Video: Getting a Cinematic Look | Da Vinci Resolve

Hey, what's up? So today I want to talk about something called cinematic texture.
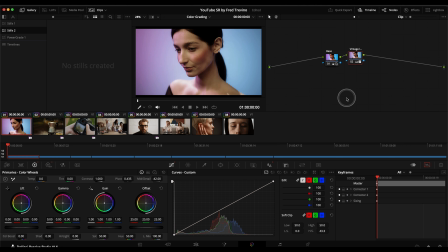(0:04)
Whenever people want to get a film look or a cinematic look, they typically initially chase things like plugins and filters and certain color correction or grading techniques, things like that, that mainly have to do with color. Well, in this video,
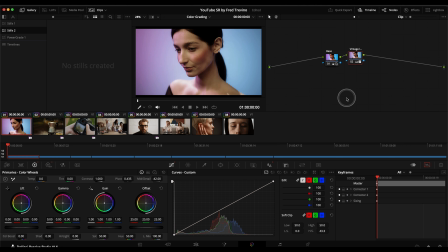(0:20)
I'm going to talk about six different ways that you can make your film or project look a little bit more film-like, a little bit more cinematic, and only two of those have to do with color. Everything else has to do with texture, how the image looks, how the image feels. So let's jump right in.
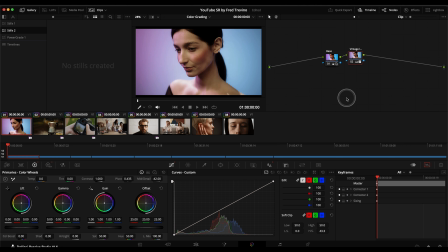(0:39)
This intro intentionally left blank. Okay, so here we go. So I'm basically just gonna go through all of the different tools that DaVinci Resolve has that cover these different traits. Again, those traits being mid-tone detail, the black offset, the curves high, soft,
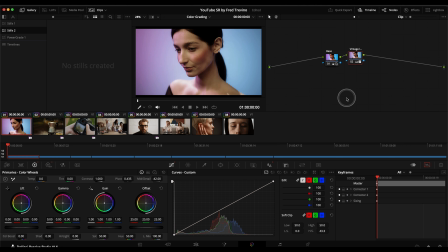(0:58)
saturation, color temperature, and the grain. So let's jump right in here. So the first one that I want to talk about is mid-tone detail. Kind of like I mentioned before, this basically takes the higher contrast areas of an image and it softens them.
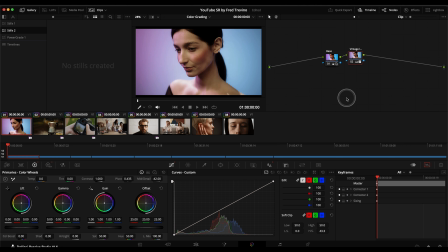(1:16)
You can choose to soften them or sharpen them. But if you're trying to get a more cinematic film look, here we are. It's in the basic primaries color wheel tab. And then here is mid-tone detail.
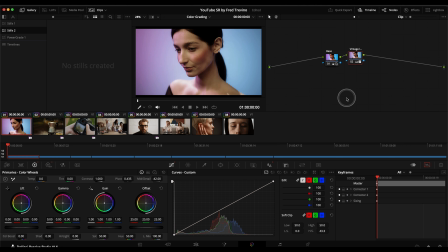(1:30)
A lot of people don't know about this, but you can see I have this one set to negative 42. It's really just whatever looks best for your image. All of these are just example images and they all probably have very different mid-tone detail changes. But to show you what this does, if I basically now go into full screen,
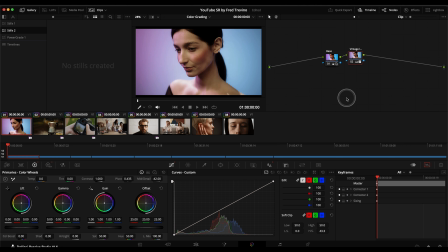(1:50)
this is how much detail you could see before, which, you know, in a lot of cases is not what you want to see. And this is once I apply mid-tone detail, before, after, before, after, and you can see this is the kind of situation where like it's a very sharp,
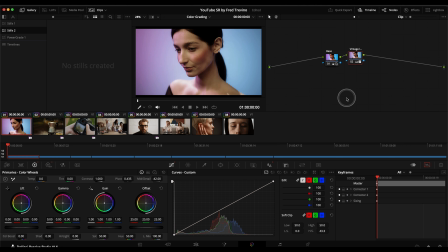(2:09)
crisp digital lens where you see every single detail whether you want to or not. You know, the wrinkles here in her head, and you basically see everything, all imperfections. And a lot of older lenses just don't do that. So by applying just a very soft mid-tone detail, there you go, you soften everything up.
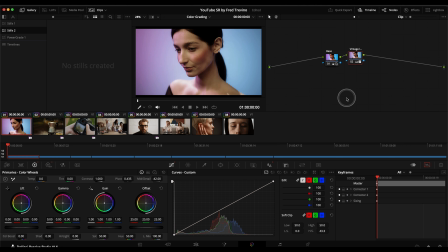(2:29)
There are a lot of different ways to do this, of course. This is just, you know, one of the ways that I do it. And I, you know, sometimes I do mid-tone detail, sometimes I just simply soften it a little bit. And I also want to mention that all of these tools here are designed for anyone who has DaVinci Resolve,
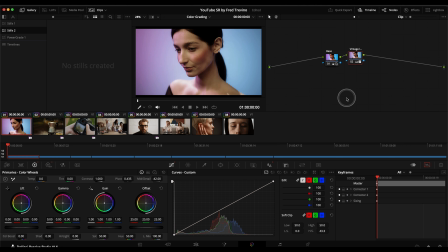(2:48)
just the basic free version. There's other ways to do this when you have the studio version, of course, but this is just, you know, I wanted to cater this for the free version so that I can be sure that pretty much anyone who downloads DaVinci Resolve for free can do these different tools.
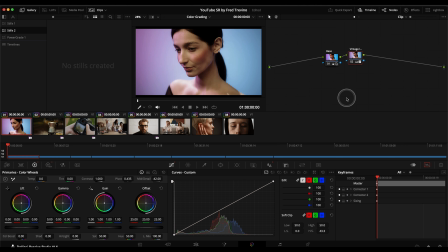(3:03)
Okay, so that was the mid-tone detail. It just kind of takes that harsh edge off of an image.
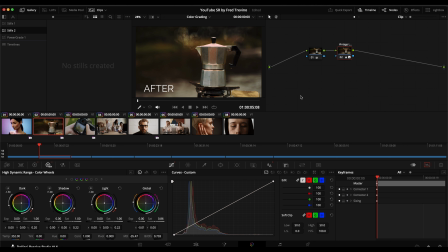(3:09)
And so then the next one will be the black offset, and I'll use this tool here as an example. So if you go again into the HDR tools here, and but right now we're talking about this B black offset. I have it set to 703. And again, every image is different.
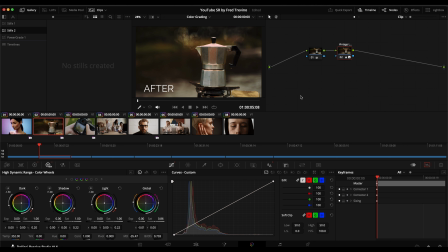(3:27)
It's whatever caters best to your image. So if I then reset this, you can see how this image looks. And you see just that small adjustment there. And you can see there before, after, before, after.
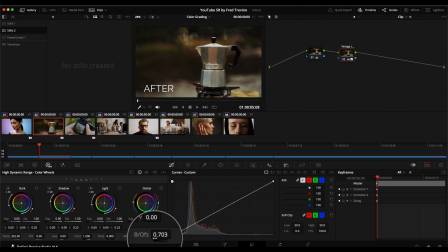(3:47)
And again, this is a tool, you know, a lot of times just kind of giving something a little bit more character by raising the shadows up a little bit. And again, this tool just simply is a way to raise or lower the shadows based on your image. And for this image, I raised them a little bit.